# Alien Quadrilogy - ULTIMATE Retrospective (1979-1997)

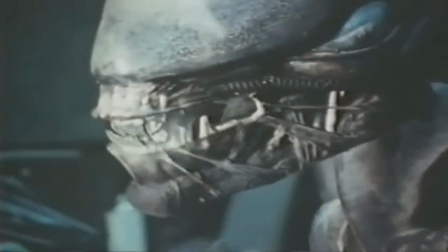8:16 Wow, the creature's head was manufactured separately by Carlo Rambaldi,
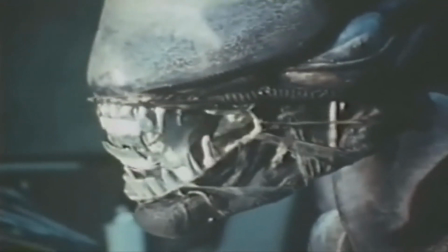8:21 who had been instrumental in creating the aliens for Close Encounters of the Third Kind.
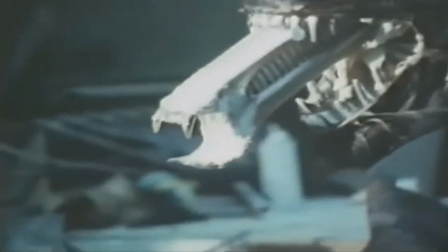8:27 A system of hinges and cables were used to operate the alien's rigid tongue,
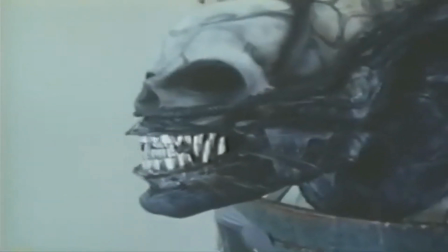8:31 which stuck out from its mouth and featured a second mouth at its tip, complete with its own set of portable teeth.
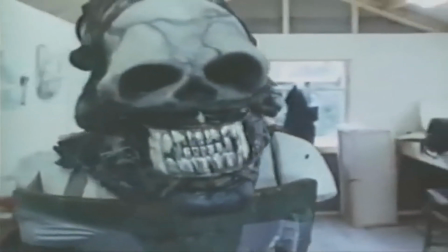8:38 The final head for the character had about 900 moving parts in all,
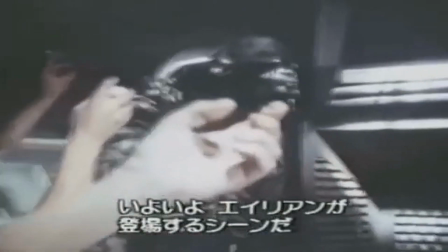8:42 with part of a human skull used as the face, hidden under the smooth translucent cover of the head.
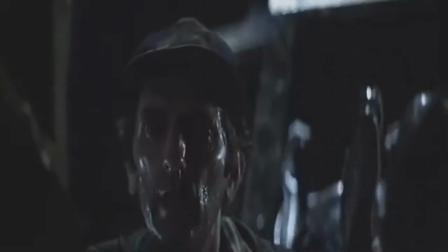8:49 Huge amounts of KY jelly were utilised to simulate saliva and to give the alien a slimy and slippery appearance.
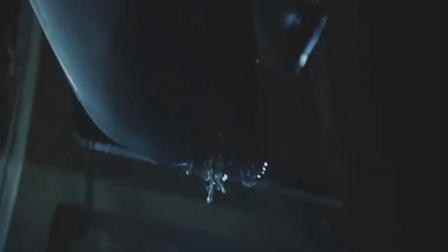8:56 For much of the movie, there was indeed a human being inside the monster.
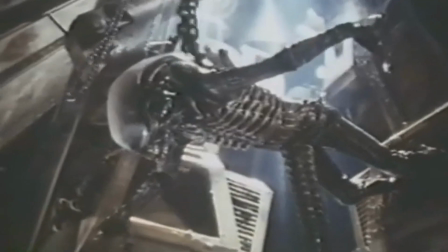9:00 Balaji Badejo was the man in question, with a latex costume built to fit
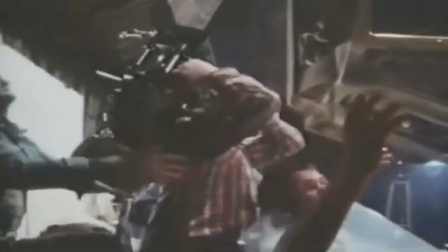9:06 Badaje's slender 6'10" frame by taking a full body plaster cast.
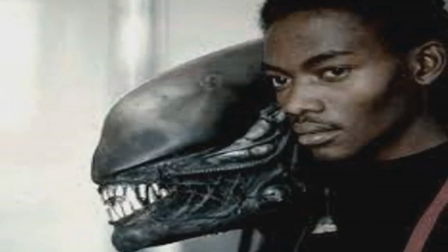9:12 Badejo beat out none other than Peter Mayhew for the part.
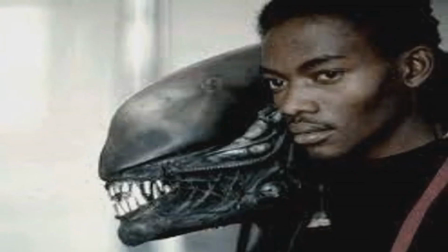9:15 Mayhew of course was well known for playing another alien, our beloved Chewbacca from Star Wars.
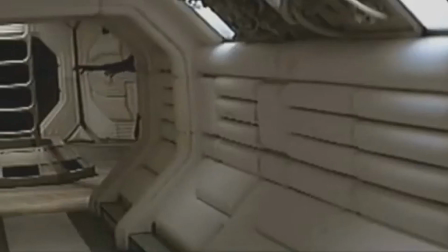9:21 Badejo made an effort to be convincing as the alien, by attending chi and mime classes to create interesting movements for the character.
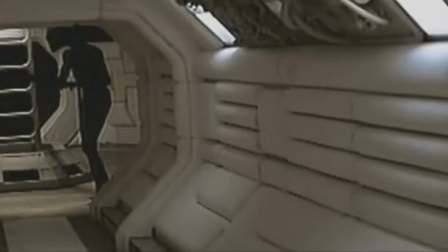9:29 For certain moments, however, such as when the alien lowers itself from the ceiling, the beast was actually portrayed by stuntmen Eddie Powell and Roy Scammell.
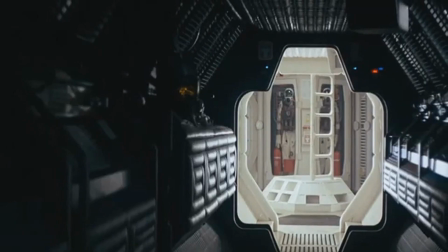9:38 The 3 decks of the Nostromo were each created almost completely in one piece,
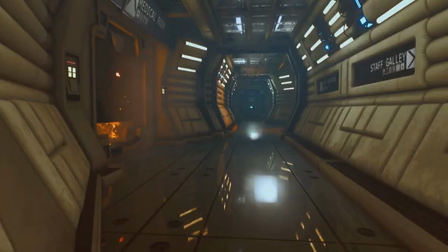9:43 and the actors had to make their way through the hallways that connected the stages, and this added to the film's claustrophobic feeling.
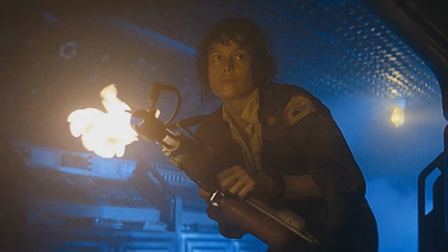9:50 The film's art director Roger Christian used scrap metal and parts to create parts of the sets to save money,
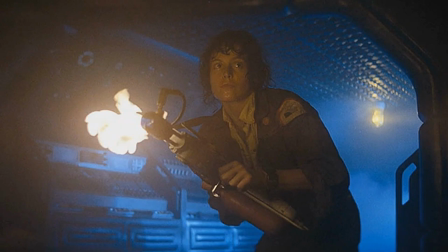9:56 which is a technique he actually employed whilst working on none other than Star Wars.
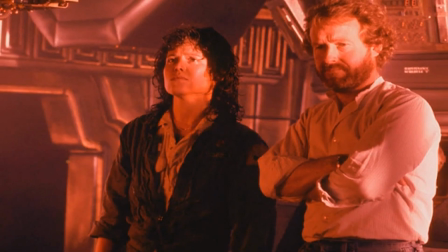10:01 One example of this is the Nostromo's corridors.
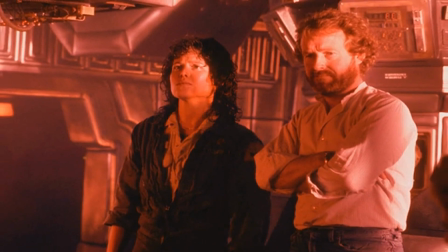10:04 They were partly created from portions of scrapped bomber aircraft, with a mirror used to create the illusion of longer corridors in the lower deck.
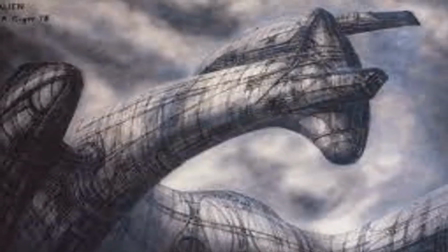10:13 H.R. Giger not only created the look of the alien, he also designed the interior of the derelict spacecraft and egg chamber that the crew discover.
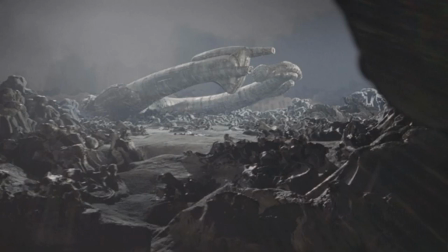10:22 He used dried bones with plaster to sculpt much of the scenery and elements. Actress Veronica Cartwright described the set as strangely erotic.
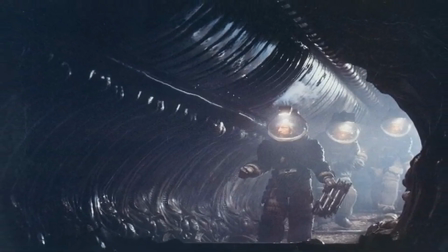10:32 Okay Veronica, moving on.
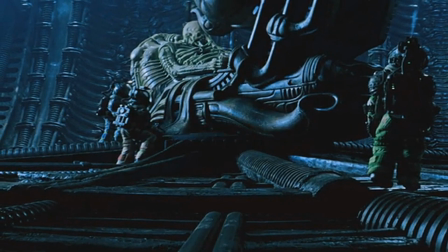10:34 20th Century Fox were not keen on the set with a deceased alien creature, as they deemed it as too expensive for a set that could only be in one scene.
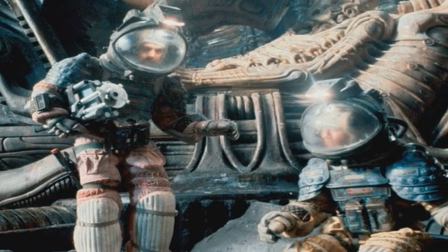10:43 Ridley Scott and the team managed to convince the studio the set was needed to impress the
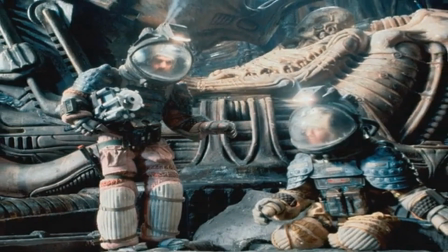10:47 audience and make them aware this was a serious movie with spectacle.
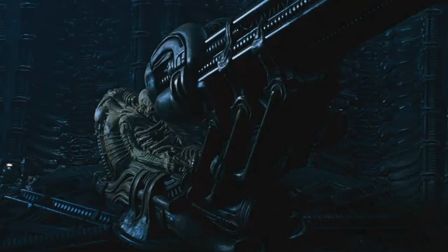10:52 However, to save money, only one wall of the set was created, but the giant dead creature could be rotated to allow for shots from different angles. It's impressive to think this set was only one wall, as it feels incredibly large and absorbing.
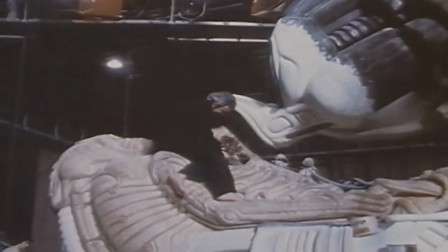11:06 In early drafts of the script, the eggs were actually supposed to be found in a separate pyramid building,
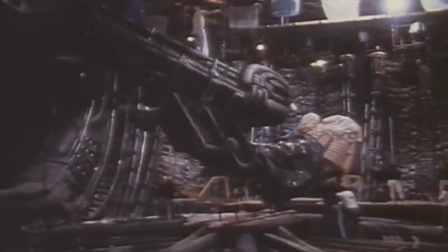11:12 which would contain statues and hieroglyphs depicting the alien's reproductive cycle.
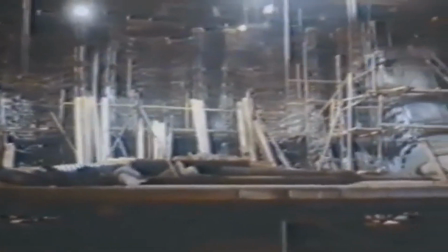11:17 There was concept artwork created for this, but the scenes were eventually dropped to shorten the film.
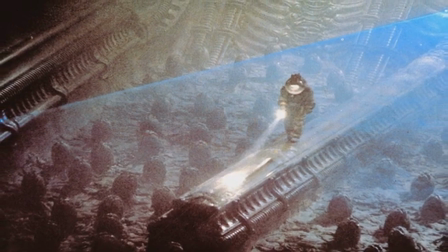11:22 The egg chamber and the deceased alien sets were ultimately combined into one, and believe it or not,
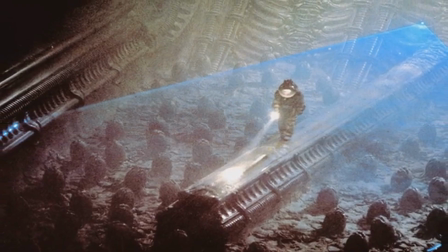11:28 the light effects in the egg chamber scene were created by lasers borrowed from none other than English rock band The Who.
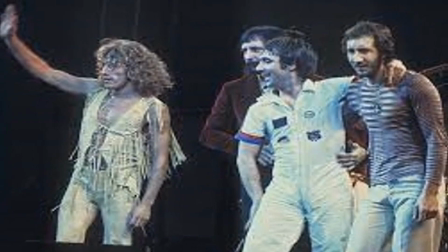11:35 The band was testing the lasers for their stage show on the soundstage nearby,
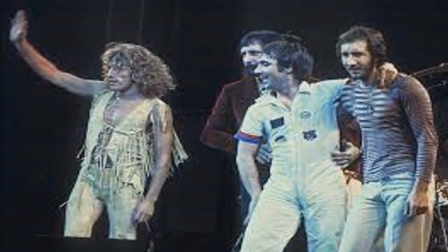11:40 so if Alien wasn't perfect enough, it also earned the right to rock.
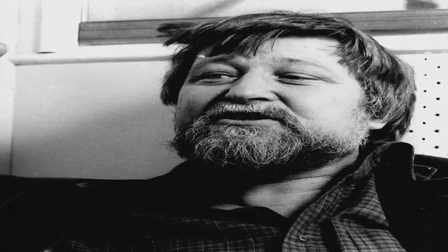11:46 These go to 11.
O'Bannon enlisted the help of artists Rob Cobb and Chris Foss,
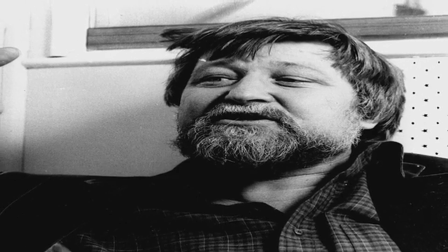11:52 with whom he had worked on Dark Star, to complete the design of the spaceship and spacesuits.
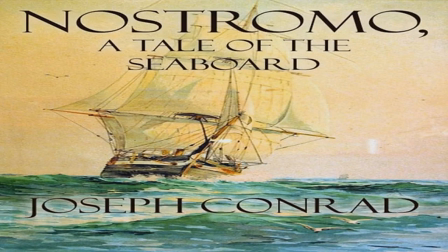11:57 The name of the ship came from Joseph Conrad's 1904 novel Nostromo, and the ship went through hundreds of design concepts.
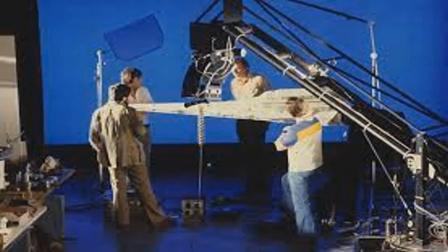12:05 The ships and planets in the film were shot using models and miniatures,
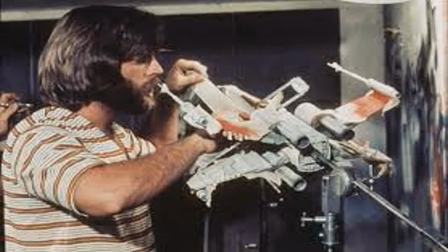12:08 an approach proven to captivate people in Star Wars 2 years before, giving the crew confidence to use models made of wood, plastic and some of the finer details added from model kits of warships, tanks and World War II bombers.